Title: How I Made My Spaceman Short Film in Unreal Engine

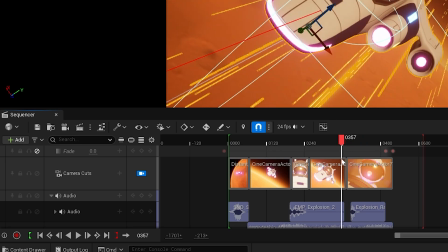And this proved to be a bit of a challenge. As I started, I thought, well, the easiest way would be just to create a level sequence,
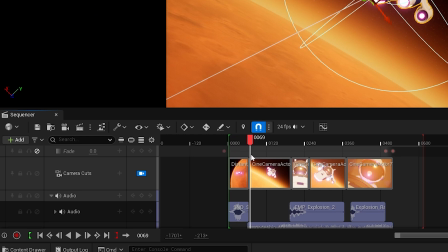which is the main way that you animate movies in Unreal Engine.
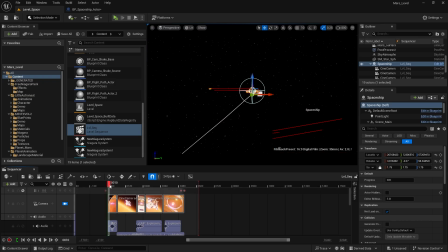And then I would just apply a transform to the spaceship so
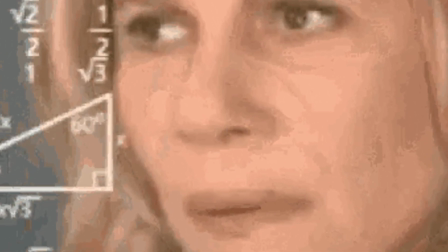that we could get the location of the spaceship to move over a period of time.
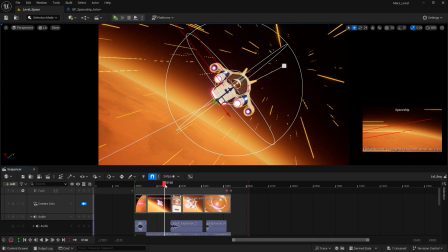And that seemed like a fairly straightforward strategy, but what I quickly realized is it's a fairly inflexible strategy.
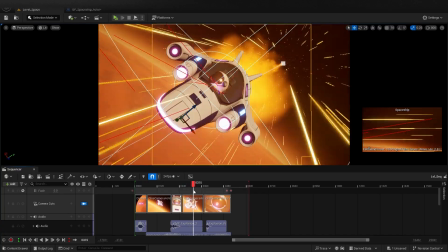And so that led me to using something called splines. And splines are this really great tool in Unreal Engine,
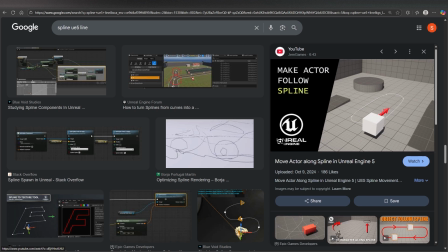and it allows us basically to create a path of our choosing and then be able to manipulate that path afterwards,
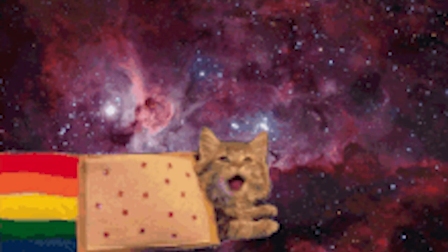which is really handy when you're trying to create extensive paths that go on and on and on. when you're in space, that's
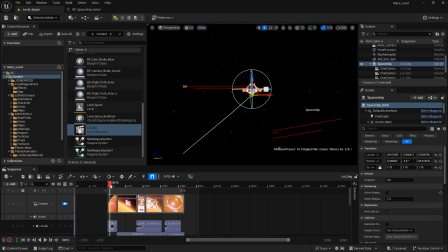going to be the case. And So I got to work animating the spaceship along the spline,
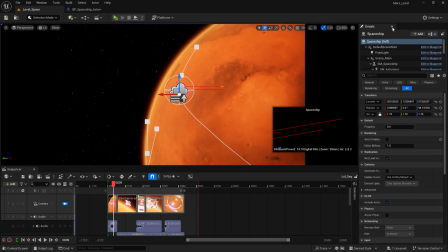and I had this really cool shot in mind where the spaceship would fly past the camera. It'd whiz past, and then the camera would pan towards the planet.
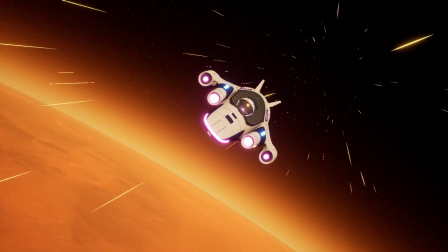And I think this came out really cool. I was so happy with this when I first saw it. I thought, wow, I'd never thought I'd be able to make something this awesome in Unreal Engine.
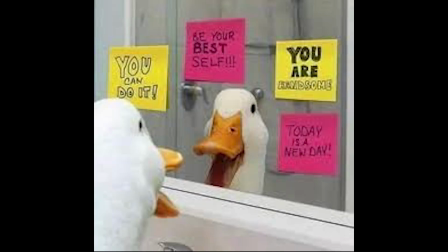But it turns out that with the right tips and tricks, you can actually do this fairly easily.
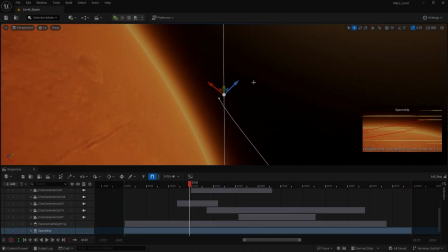With some perseverance,
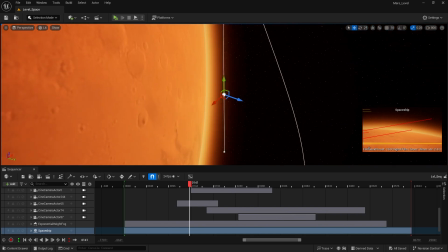I managed to get to a point where I created a second spline on the planet that basically would serve as my second shot.
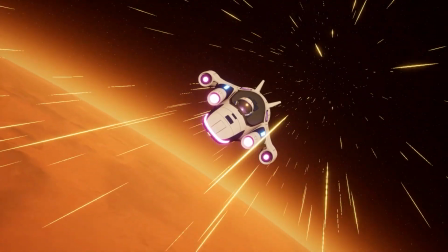And this would be of the spaceship sort of burning up as it comes through the atmosphere.
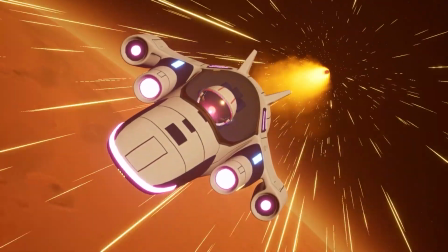And so I needed some kind of special effect to signify that the spaceship was burning up.
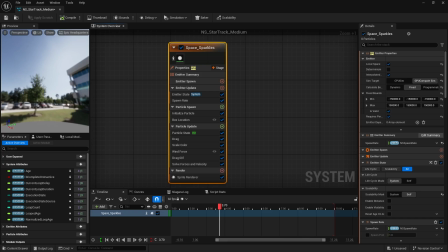And so I went to Niagara and I started having a look at different
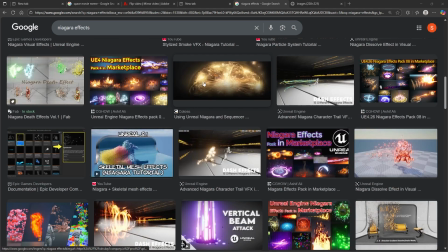special effects online and found that I really needed to create something unique.
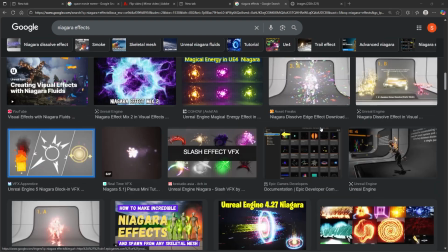And so I went to work building a particle effect that
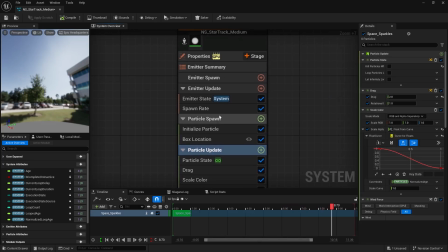sort of showed space debris flying past the spaceship.
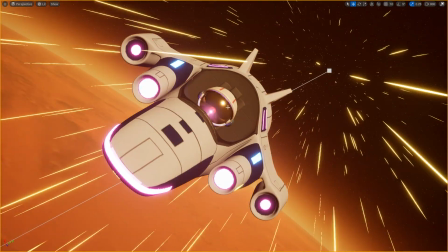And the main way I achieved this is by using an emissive parameter on the Niagara system and also
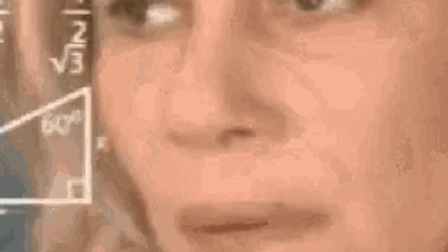using a wind force so that the particles would fly past the spaceship.
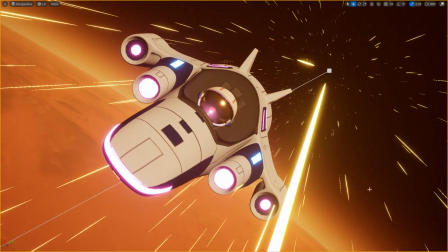And I thought this looked pretty cool, but there was a problem,
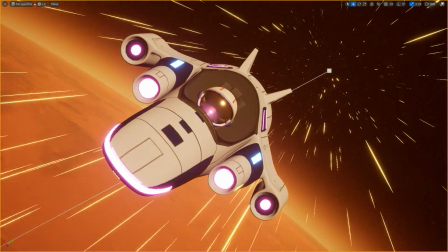and that was that the particle effects just randomly would turn off for a split second and then turn back on again.
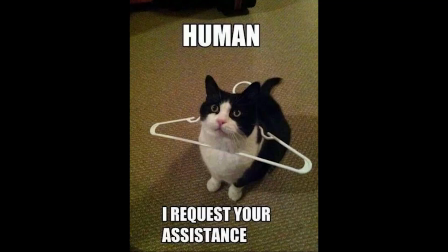And I went to get some help from a lecturer of mine, and he was able to give me a bit of direction as to why this might be happening.
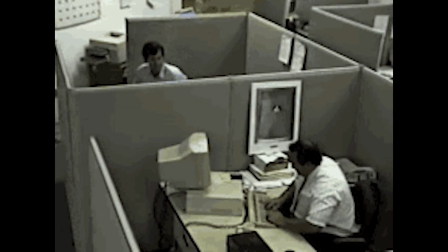But in the end, it seemed that the reason it was happening might just be my video card.
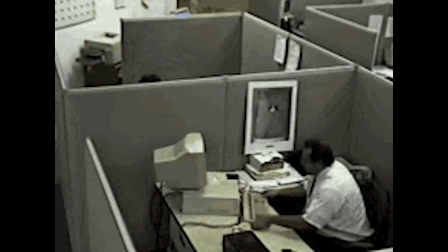I'm not exactly sure, but I had to leave these imperfections in there just so that I could progress and complete the project.
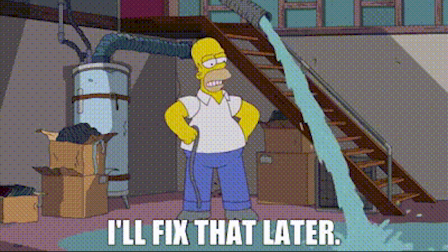And then I thought, well, after I've completed it, I'll have to go back and fix these issues in post.
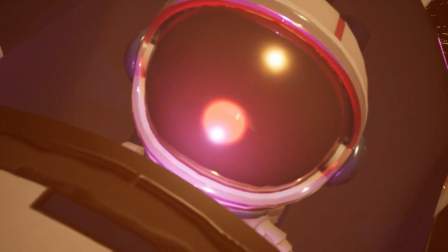So moving on, I thought I'll create a fire effect for when the engines begin to fail.
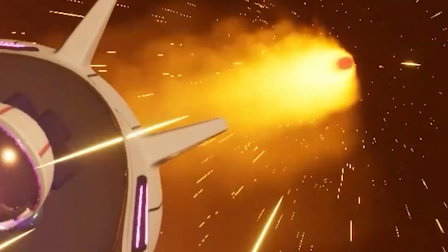And this looked really cool. I was super happy with how this came out.
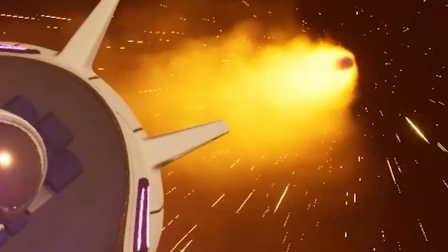I basically used another Niagara system to create these fire particles,
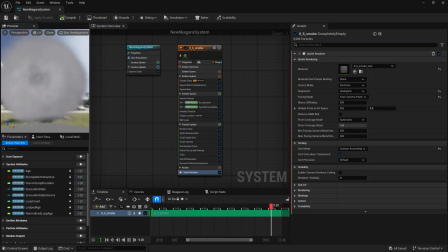and I used a material that basically looked like clouds to give it a more convincing appearance. It was a fairly simple Niagara system to create, and I was happy with the results.
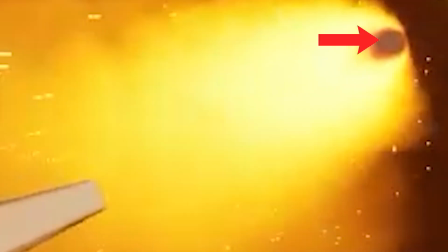But there was one tiny issue, this little tiny hole here. I hate you, tiny hole.
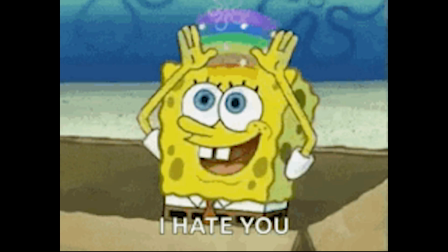You are the bane of my existence. But I'd come back to that later. So with all this done, I decided to take a little break and put my work out there just for people to see and get a bit of feedback.
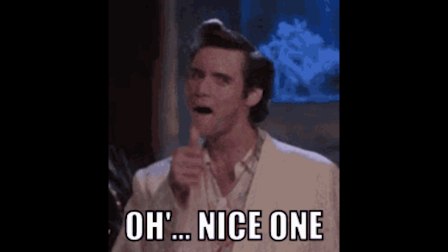And the feedback was pretty good. People really liked it. They wanted to see what happened next to the little space guy.
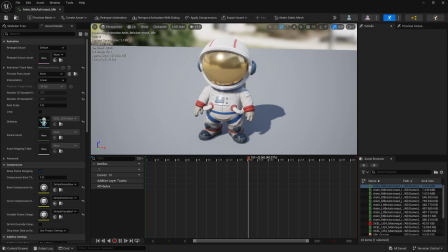So with my break over, I decided to go back to work. And so let's talk about the astronaut for a second, because I haven't really talked much about him.